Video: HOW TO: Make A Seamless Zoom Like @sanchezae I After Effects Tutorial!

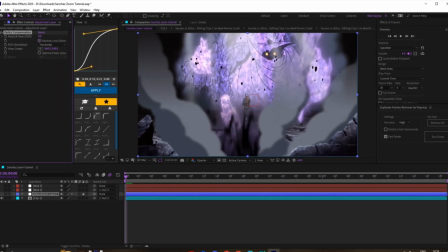255s
So I'm gonna add optic compensation just to make it, you know, look a bit smoother on the way out.
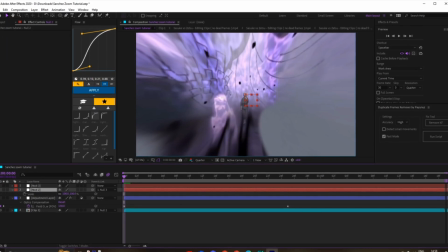263s
So if you just at the moment just follow what I do. Because you're kind of bad at explaining things like this.
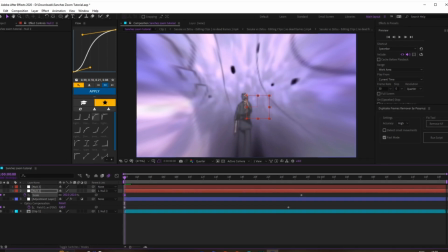268s
So then what I've done is keyframe the optic, changed it to like maybe not 130 but like 120 maybe.
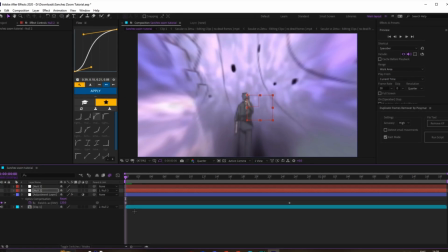275s
Again, the values depend on the clip, but I'm gonna just do scale like this.
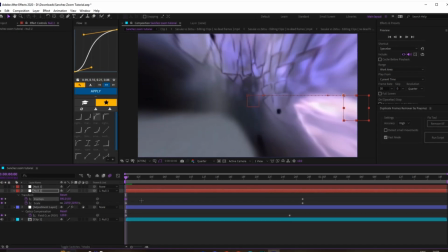281s
We can go from the left side and just do kind of like
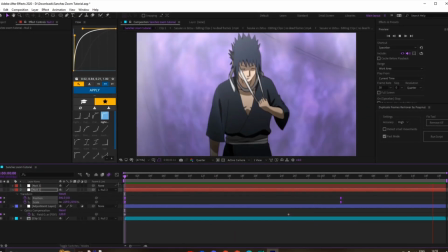290s
this and just see how that looks. And as you can see, kind of comes.
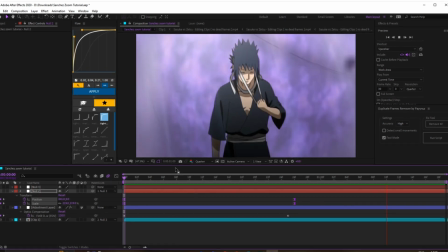296s
It's looking pretty good so far. I just want to make sure the movement's like consistent so it doesn't look stiff.
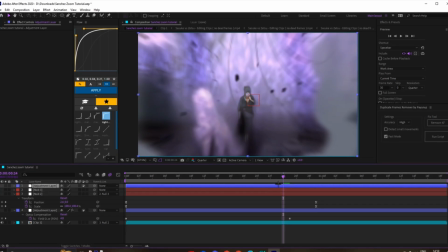308s
that. And then so now, a pretty important step, add an adjustment layer above it and cut it down to like where the zoom is going into. And then add a CC wide time. I usually change the backward steps to 2, because it makes it a little bit smoother in my opinion.
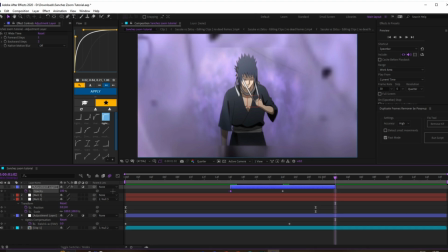326s
And then just keyframe the opacity, pretty much. And then keyframe those.
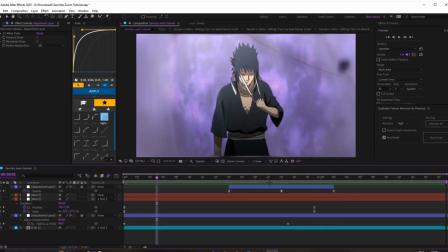334s
Then it looks pretty, obviously we just scaled it into 100 here. You don't need to do 100 if you want.
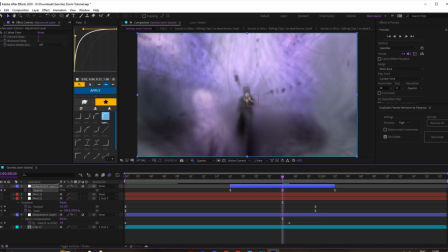339s
If you think it looks too much, you can scale it down to like 70 or something, but I'm gonna just stick with 100 for now.
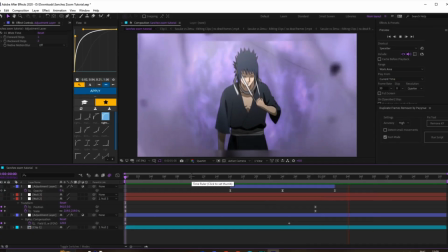345s
But that looks pretty good at the moment. Yeah, that looks pretty cool.
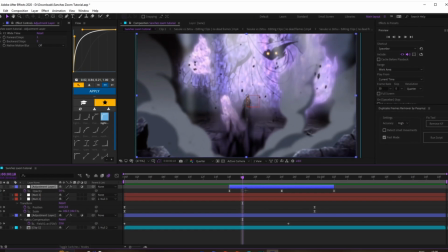351s
So then what I do now is, you can add quite a few things, but like I'll just do like an exposure and like a bokeh, just to sort of add a blur.
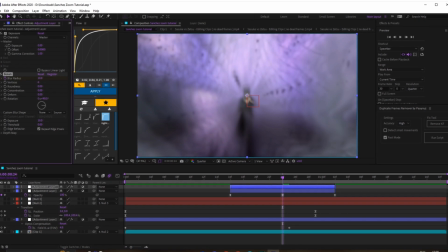360s
So now keyframe this. I won't mess with the settings too much because we're just trying to keep this fairly simple.
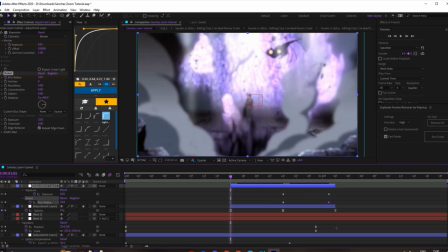368s
Then we'll turn this down like that. And then bring this back.
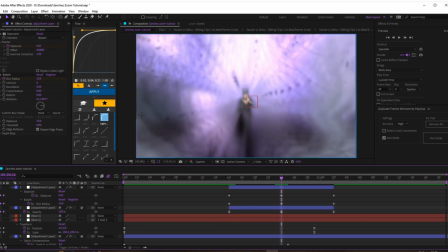375s
So we've just scaled in the blur and the exposure.
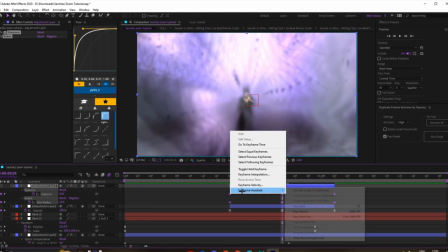379s
Like I said, if I'm going too fast at the moment, slow it down and you can sort of copy my my settings I use and stuff like that.
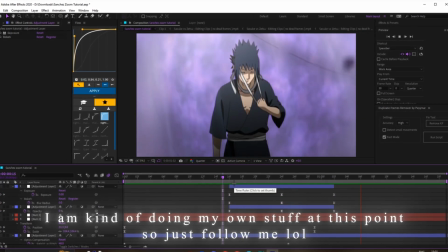386s
We don't really need to graph this too much, to be honest. We can kind of just keep this how it is. It's not that big of a deal. I will quickly mess with the graph that I did a little bit, just because I think it is a bit slow.
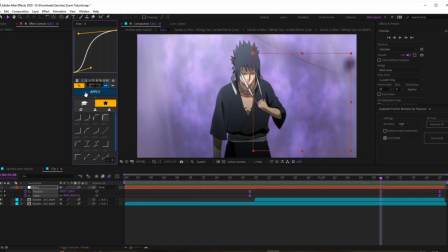398s
So if I just move this like up a bit, as you can see it now, it'll now be a bit faster.
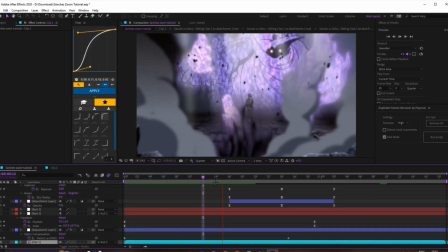402s
But we still want to keep it smooth. So that still looks pretty good.
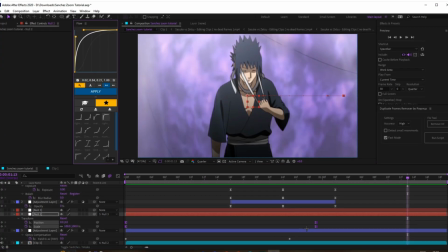408s
So then maybe extend this a little bit, like that.
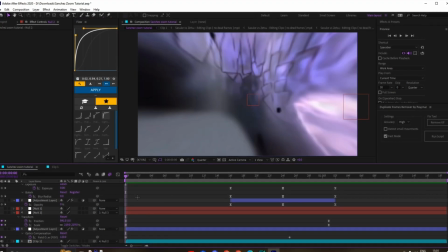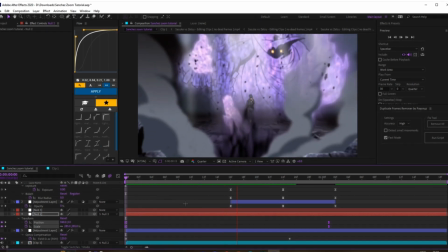421s
So yeah, it's kind of like that at the moment.
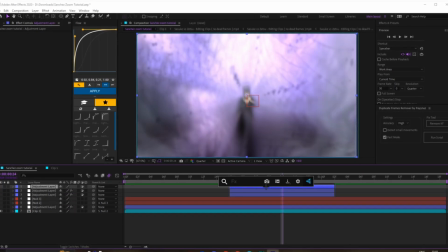424s
Now this kind of comes down to personal preference, but you can put like a warp in, obviously. So you can do like a squeeze warp, which sometimes just towards zooming in, and then put warp,
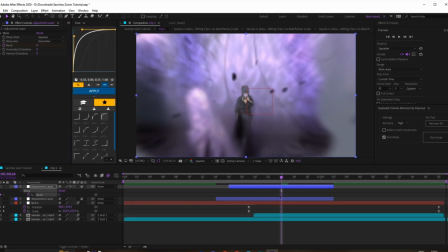437s
change this to squeeze, and then you can keyframe the bend and put it like at the beginning.
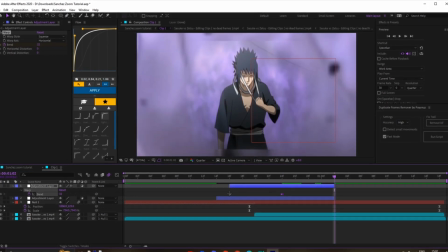444s
Obviously you can still see the black part at the moment, just ignore that. We're just gonna copy that like this.
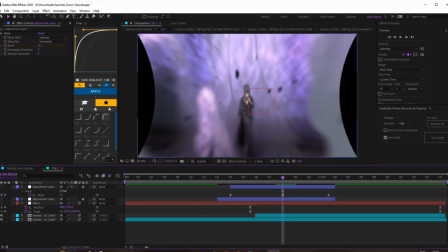451s
Easy ease them. I wouldn't recommend doing it too much because you will see the tiles. Oh, 100. So change that to like 20. And then add the motion tile.
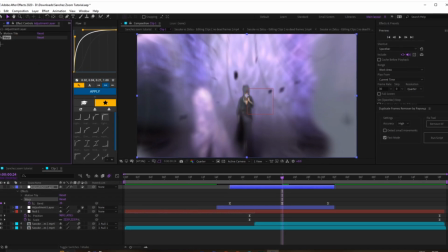462s
And I'll put the motion tile like behind it. Kind of like this.
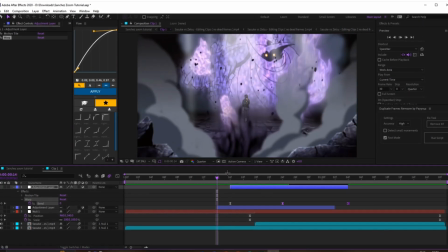469s
Like I usually do like this kind of thing. And it doesn't look too bad as it zooms in.
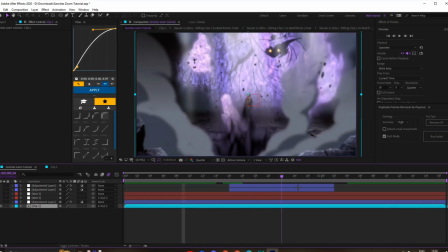477s
So it's just a nice little like warp squeeze. And then the final step that I'd say add, like I said, this is just a simple tutorial on like the basics of doing it.
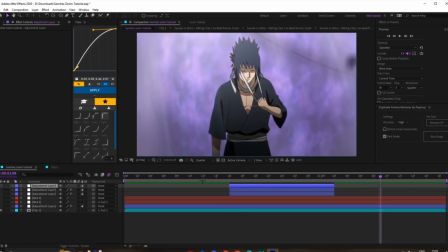486s
You can now add a vignette to hide
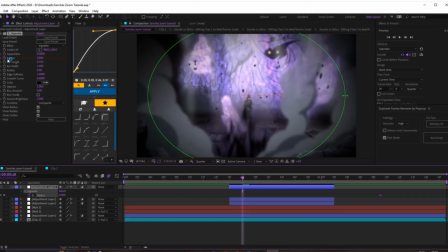491s
the what's it called, like tiles from the warp.
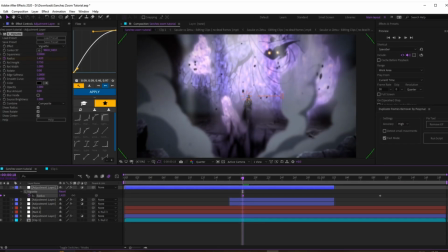496s
And just it looks good anyway, to be honest. So like I usually size this to like put it to like 0 for now, or like to 1.5, so it's barely showing.